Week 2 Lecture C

Film title design evolved as a form of experimental filmmaking within the realm of commercial motion pictures.
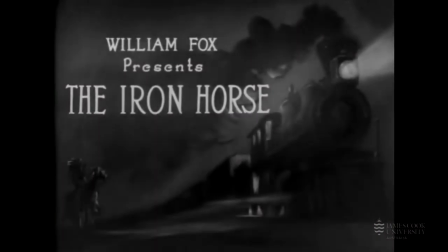15s
The origin of film titles can be traced back to the dawn of the silent film era, where credit sequences were presented on title cards containing text.
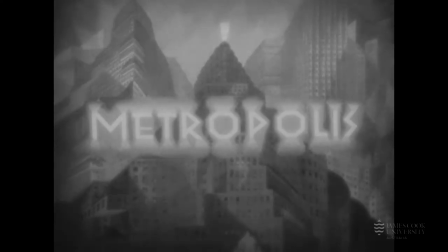24s
They were often inserted throughout the film to maintain story flow. The title cards consisted of hand-drawn lettering superimposed on a black background,
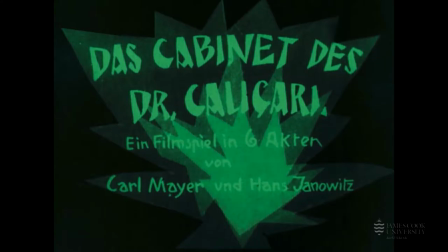32s
and these were sometimes embellished with decorative outlines or other design flourishes or font choices that reflected the genre of the film.
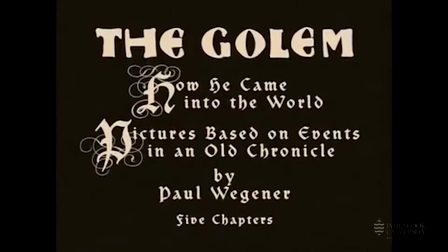40s
For example, large distressed block letters equals horror, elegant cursive script equals romance.
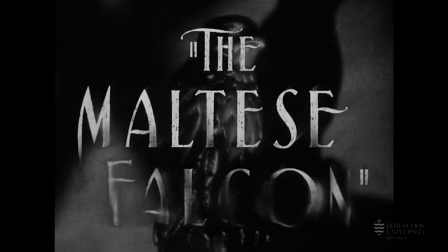48s
However, movie titles evolved as the technology of cinematic storytelling evolved.
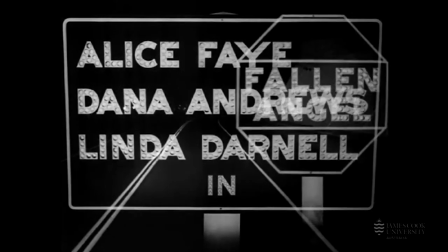53s
The opening credits are now understood to be crucial in creating the context of a film and to establish expectation about its atmosphere and tone.
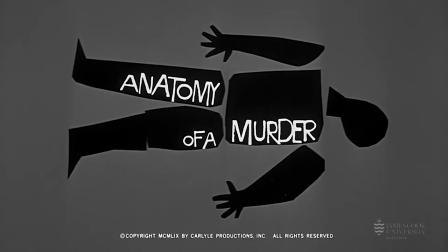61s
As the legendary film editor and sound designer Walter Murch observes, the title sequence of a film is like the frame around a painting.
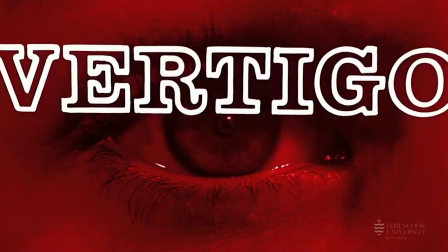69s
It should enhance and comment on what is inside, alerting and sensitising the viewer to the emotional tones,
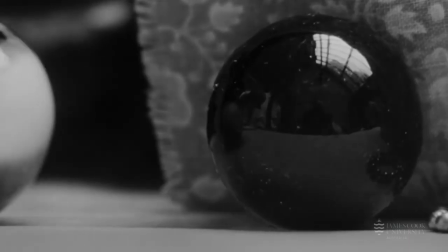75s
the story ideas and the visual style which will be found in the work itself. In the 1940s,
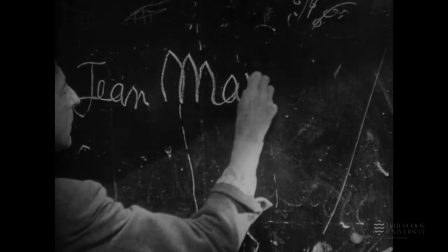81s
B-movies and experimental filmmakers such as Jean Cocteau began to incorporate more elaborate design and storytelling into their title sequences.
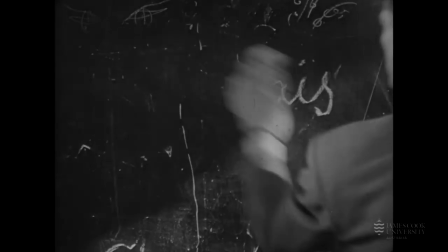90s
Here we're looking at Cocteau's La Belle et la Bête from 1946,
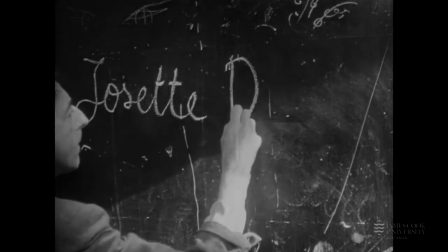94s
in which the director Cocteau himself draws the film titles onto a chalkboard and addresses
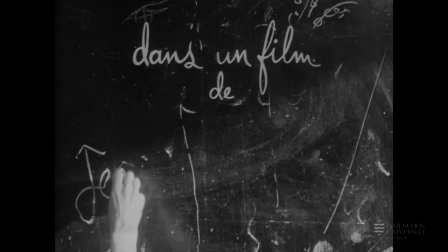99s
the audience directly indicating not only an authorial control over the story that's
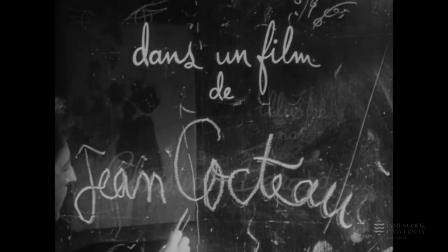104s
to follow but also conveying a sense of the artistry and a direct connection of
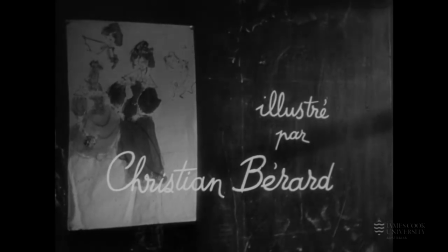109s
the artist to the viewer.
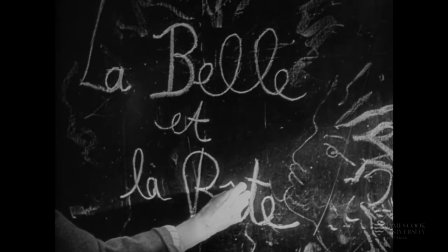111s
The title sequence breaks numerous expectations and enables Cocteau to reset viewer expectations from the very outset of the film.
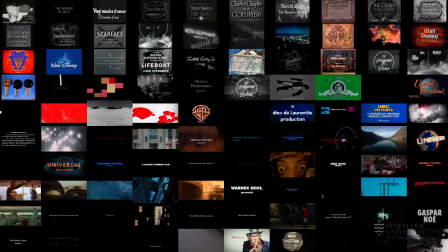119s
But it wasn't until the emergence of a few key designers like Saul Bass, Pablo Ferro, Morris Binder, that movie title sequences became the film before the film. In the next series of lectures, we'll look at B-movie titles from the 1940s and 1950s. And then in later lectures, we'll look at a few film title designers who totally changed the landscape of dynamic media design forever.